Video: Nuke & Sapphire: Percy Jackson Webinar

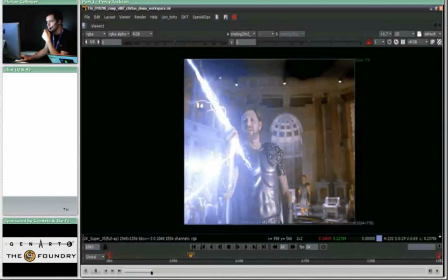When you watch it playing back, you can see that all the individual little arcs that are sticking out of the lightning bolt have various animation speeds, that they all behave differently. Currently you have little arcs growing back into the main lightning bolt,
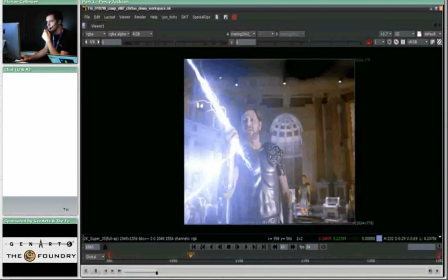you have little hairs sticking out that behave as if wind was blowing into those little hairy arcs. They have plenty of color variations, you have color variations from bright, super bright white to cyan to a darker blue,
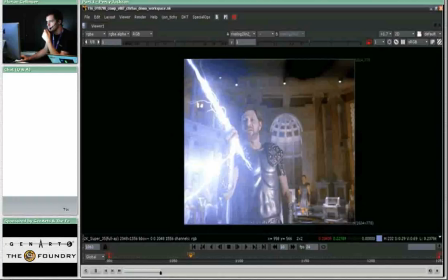you have a photographic glow applied, you have a plasma moving inside the core, you have like a lightning backbone wobbling inside it, you have chromatic aberration towards its edges,
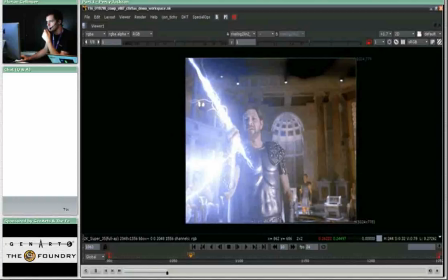and then in this particular shot, because the bolt is so happy to be returned home to Zeus, you can see that it's completely freaking out, that it's blowing out the frame,
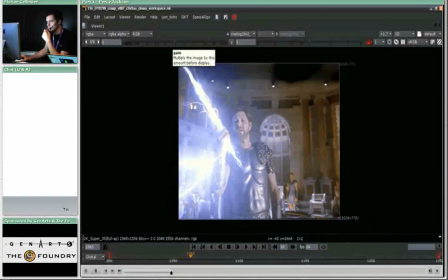that you have additional lightning arcs striking all through the frame and some flare elements and so because Digital Domain was already busy for a couple of months designing the lightning bolt and they developed some proprietary tools to do it we were called just three months prior to
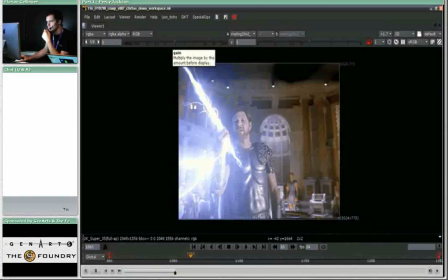the final delivery deadline and we just didn't have the time to develop our own software and we had to look at what's out there and what we could use to achieve the same look as they did only in less time.
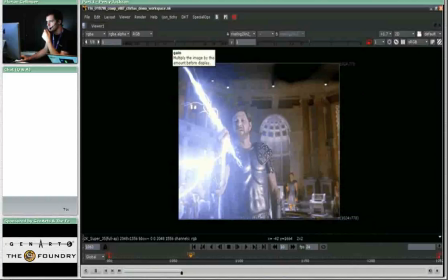So, because we made the lightning effects on Ninja Sasson already using the Sapphire tools, but that was like a much smaller construction site than this one, because the lightning there was really subtle and not as apparent as this stuff,
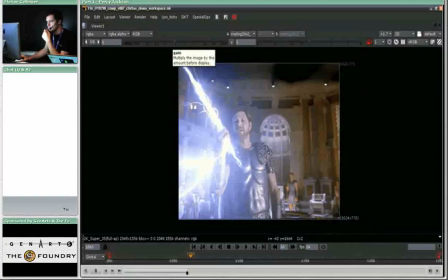we first had to test if we could make it work with out-of-the-box software. And as you can see, it worked in the end and we were very very happy but it's not the only stuff that we did in Percy Jackson. We also did some digital compositing environments using Nuke's 3D space, that's one of our core strengths at Rise, matte paintings and digital environments,
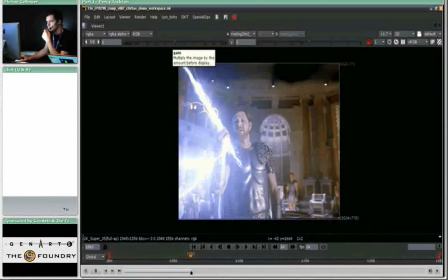doing everything in comp rather than splitting it up over various departments and particle work and we do from set extensions to destruction stuff and digital pirate chips and crowd dubs, well everything you could imagine from from a visual effects company.
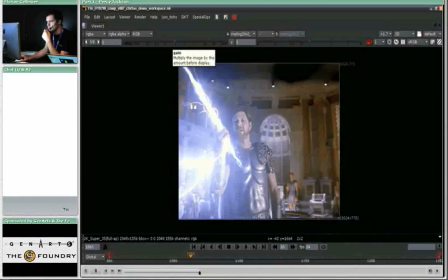So the premise for the lightning bolt was that it had to look absolutely cool but at the same time dangerous and because the kids were carrying around a prop
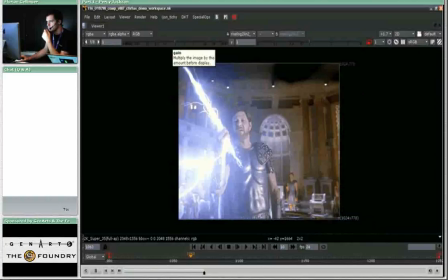bolt shape with some super bright LEDs inside that were giving them some interactive light while they were running around with a prop. It had to look less than a prop and more like a natural phenomenon. It had to look organic and cool but dangerous. There had to be,
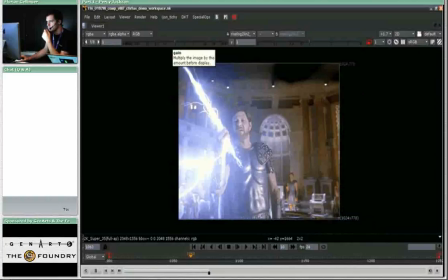we had to move it away from its static form of a prop and make it look like something that is in between something that you can't touch and feel and something that's actually there and that you can hold in your own hand.
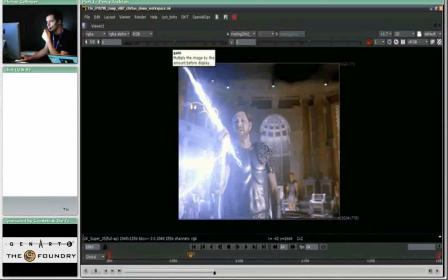So everything around this bolt,
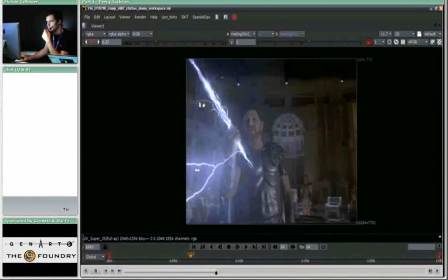the edges had to wobble and we added chromatic
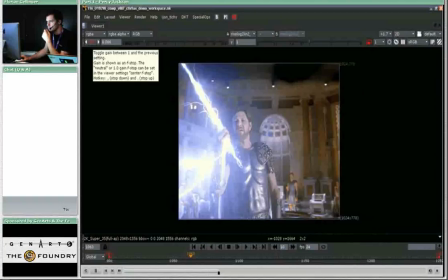aberration and other photographic effects like the glow and the plasma and everything and it turned out really,
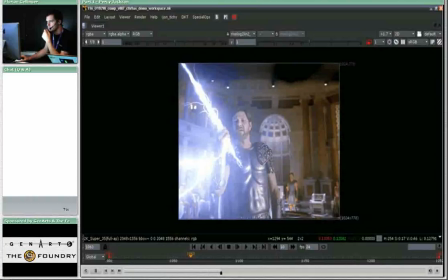really well. But let me show you what else we did on Percy Jackson in addition to this shot so that you get a first impression of what we did at Rise.